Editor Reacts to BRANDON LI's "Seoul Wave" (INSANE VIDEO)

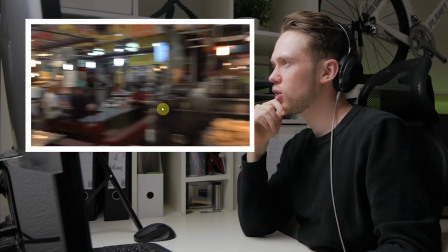[4:10]
Also here, you see that the shot is from very high up above.
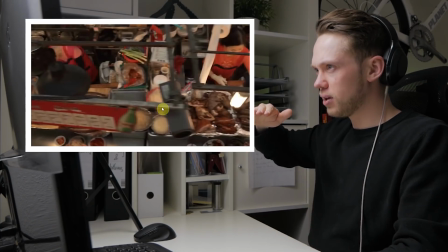[4:14]
Obviously he cannot fly a drone in there, so this means either he needs to be on an upper level or he has some super high pole on which he films with a gimbal.
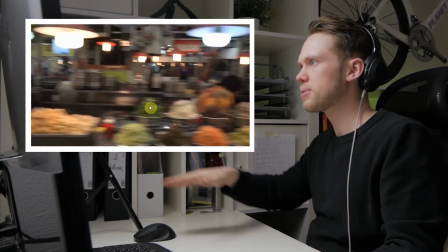[4:22]
Speed ramps out of this one.
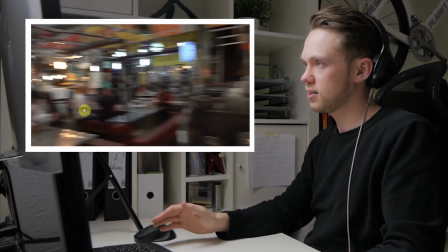[4:24]
The motion of the camera is going from left to right and that's perfect for a cut, and he hides the cut by speed ramping from the first clip into the next one.
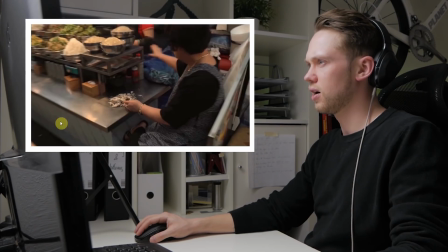[4:31]
A lot of his gimbal motions are rotating around an object or an individual.
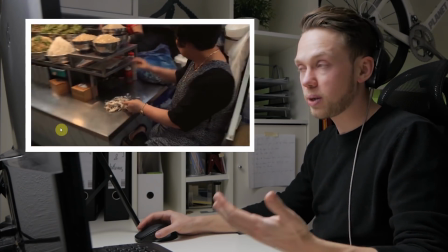[4:36]
That's a very good technique to make your gimbal shots more interesting.
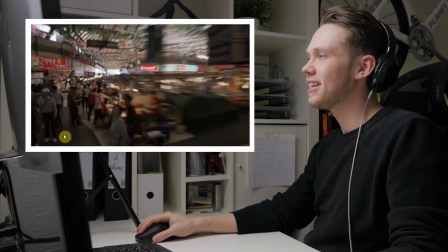[4:44]
That was super cool. Damn. Let's look at that one again. Here's a zoom out transition.
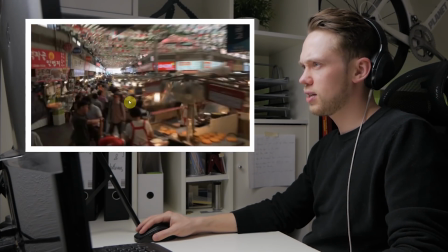[4:49]
Then it goes into this shot, continues to zoom out. So I assume this one could be shot by him moving forwards.
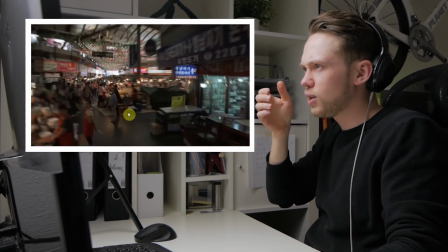[4:55]
Gimbal on a pole and in lock mode. And then he walked forwards like this.
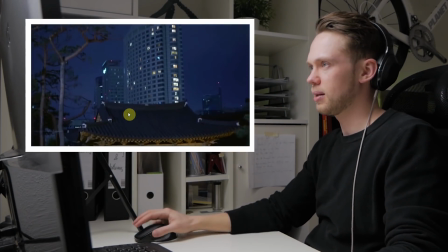[5:00]
And then here he made the zoom transition and reversed the clip in post. Super cool. That could be a cool technique to try.
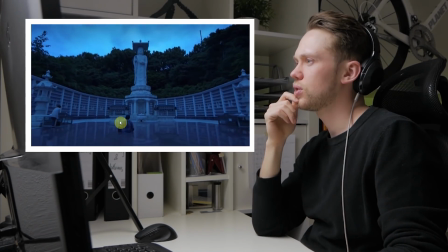[5:05]
And here the cut on the gong. It's also a very cool shot. Here, this makes such a difference.
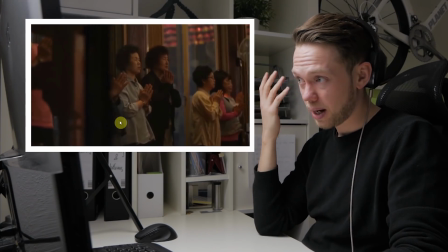[5:12]
Just look at this scene here. And now imagine that the monk sound in the background wouldn't be there. Then it just wouldn't feel that good.
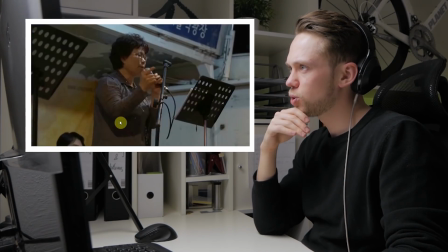[5:20]
Some more super wide angle gimbal.
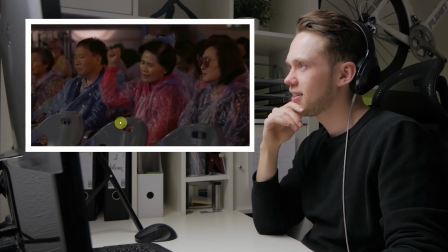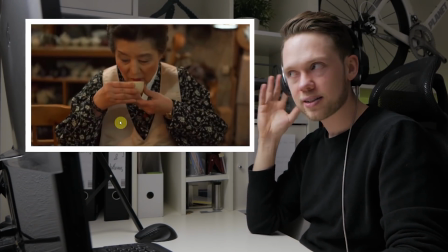[5:28]
Again, very good use of sound effects. Listen to the pouring of the tea in the cup.
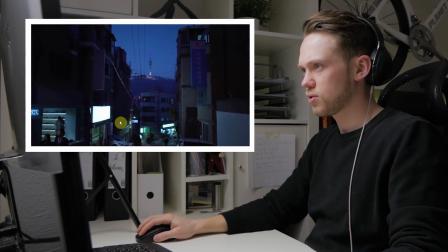[5:36]
Super smooth shot. You see that to the left the people are walking in normal speed.
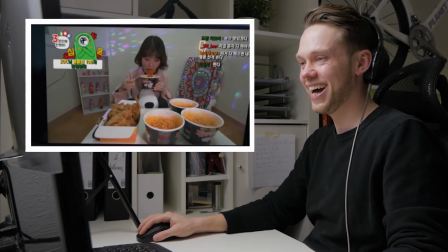[5:45]
Oh, what? That one was really sick. Let's look at that one again.
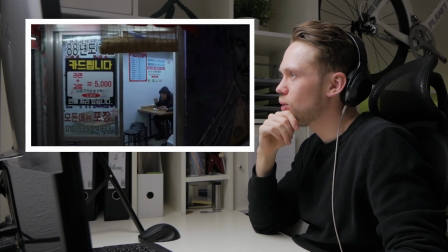[5:50]
He's walking forwards with the gimbal and then he starts rotating. Here it starts looking a little bit more pixely.
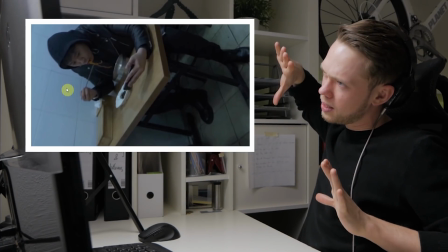[5:55]
So maybe he walked with the gimbal towards that and then zoomed in post and rotated it that way because it's flipping all the way around.
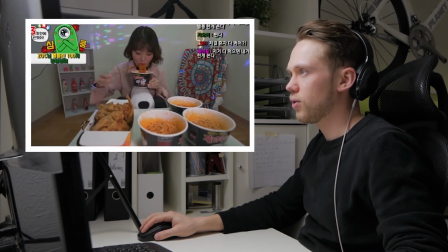[6:02]
Here it goes to the actual footage that is playing on the phone. That was a super sick transition.
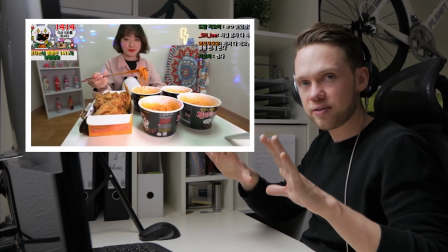[6:08]
It's really so seamless to look at this. He perfectly films the entire screen of the phone that he's now moving out from.
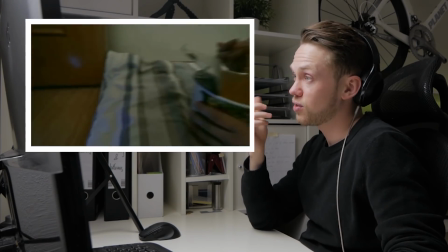[6:13]
Very cool transition.
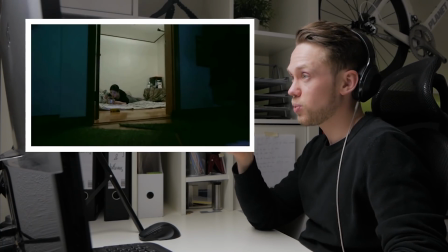[6:17]
Okay, also very interesting transition, this one. So again, he's matching the motion of the camera.
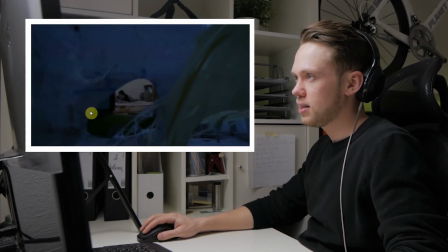[6:22]
So here he's walking backwards out of the room. From this second shot, he masked the opening of this fabric and here he fades out the first shot.
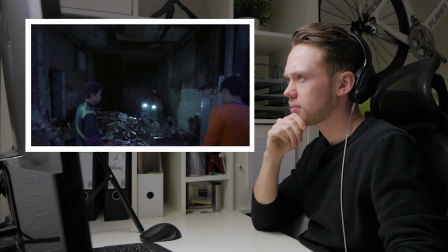[6:29]
Super cool. That one is really cool.
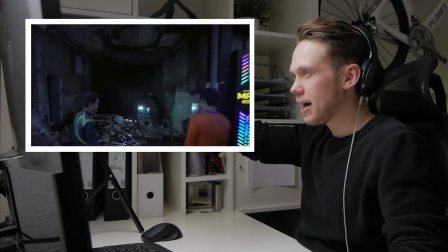[6:33]
It seems like the exact technique as I said before. He's filming it from high above, so you see the camera is way higher than the people are walking.
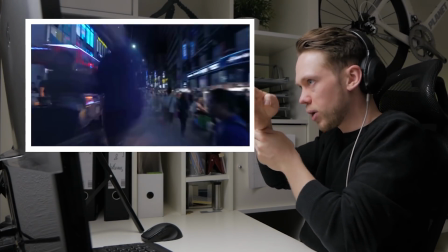[6:40]
He has it in lock mode so that it really doesn't waver left or right. And then he speeds it up.
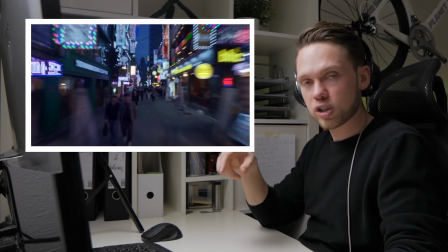[6:44]
If you do it in Premiere, it can just fast forward the clip and then go into the speed settings and set it to optical flow and then it gets blurry like this.
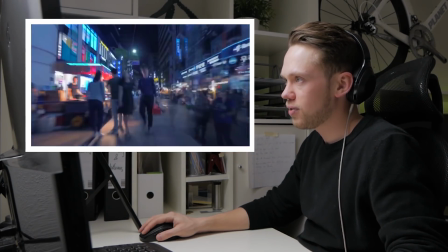[6:50]
Same here, goes lower and then speed ramps out of it. You hear the whispering sound from the frying pan.
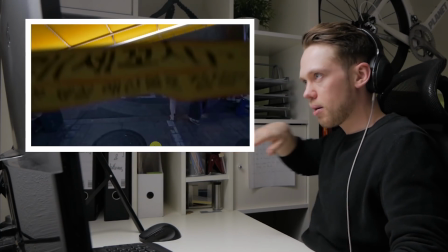[6:57]
Another really cool transition, walking from underneath the building backwards and then masking it along this line.
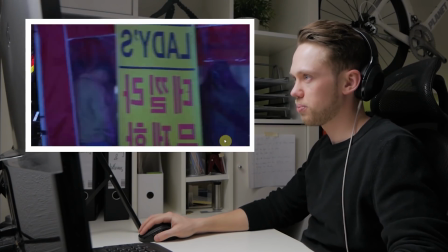[7:02]
Really cool. Another shot behind that. Blocking element in front of the camera.
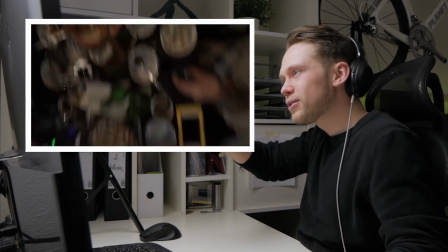[7:11]
Wow, that was cool. Gimbal turning up like this. Damn.
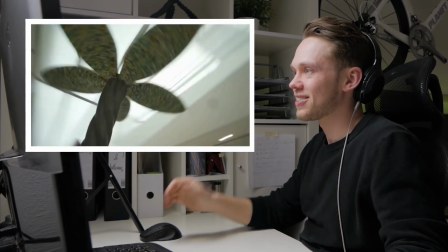[7:18]
Okay, now we're going somewhere. Now it's going crazy. What the hell? This is very fast.
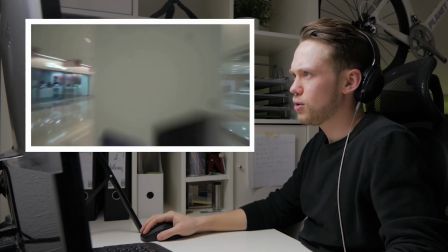[7:23]
And here he walked into the pole, used that as a transition, and then it rotates to the right.
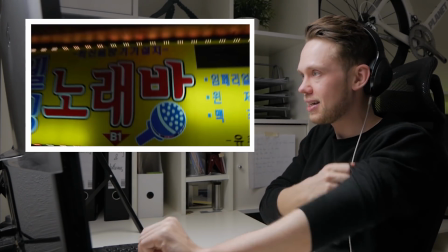[7:30]
Oh, that was cool. This reminds me a little bit of Ben TK stuff. So this looks like, yeah, here you see some blue leftovers.
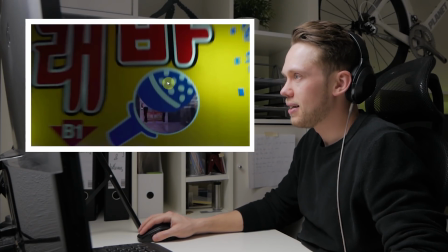[7:36]
So he cut this one out and then animated it up and let the other shot below appear.
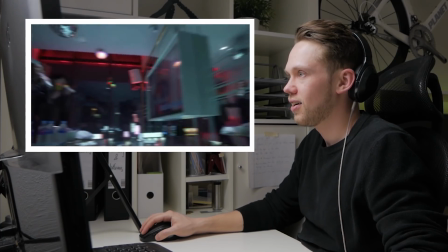[7:43]
Walked up the stairs, all on the gimbal. Filmed from very below this time.
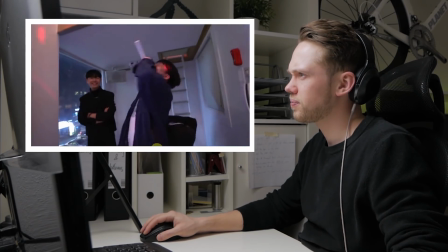[7:50]
Goes into the screen and goes out another screen. Here again, think about how this must have been shot.
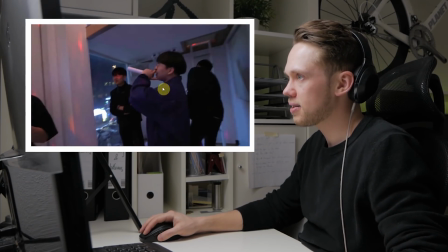[7:57]
Here he's on the same level as this guy. Going up like this, pretty sure now that at least he has the gimbal on something like a monopod.
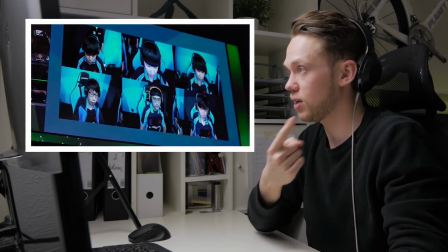[8:06]
Again here, as what I said in the Watchtower of Turkey analysis video, he's putting a lot of emphasis on filming people, having faces, showing motions.
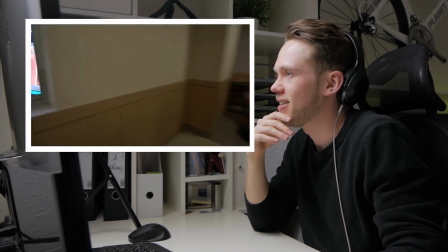[8:15]
Oh, that was cool.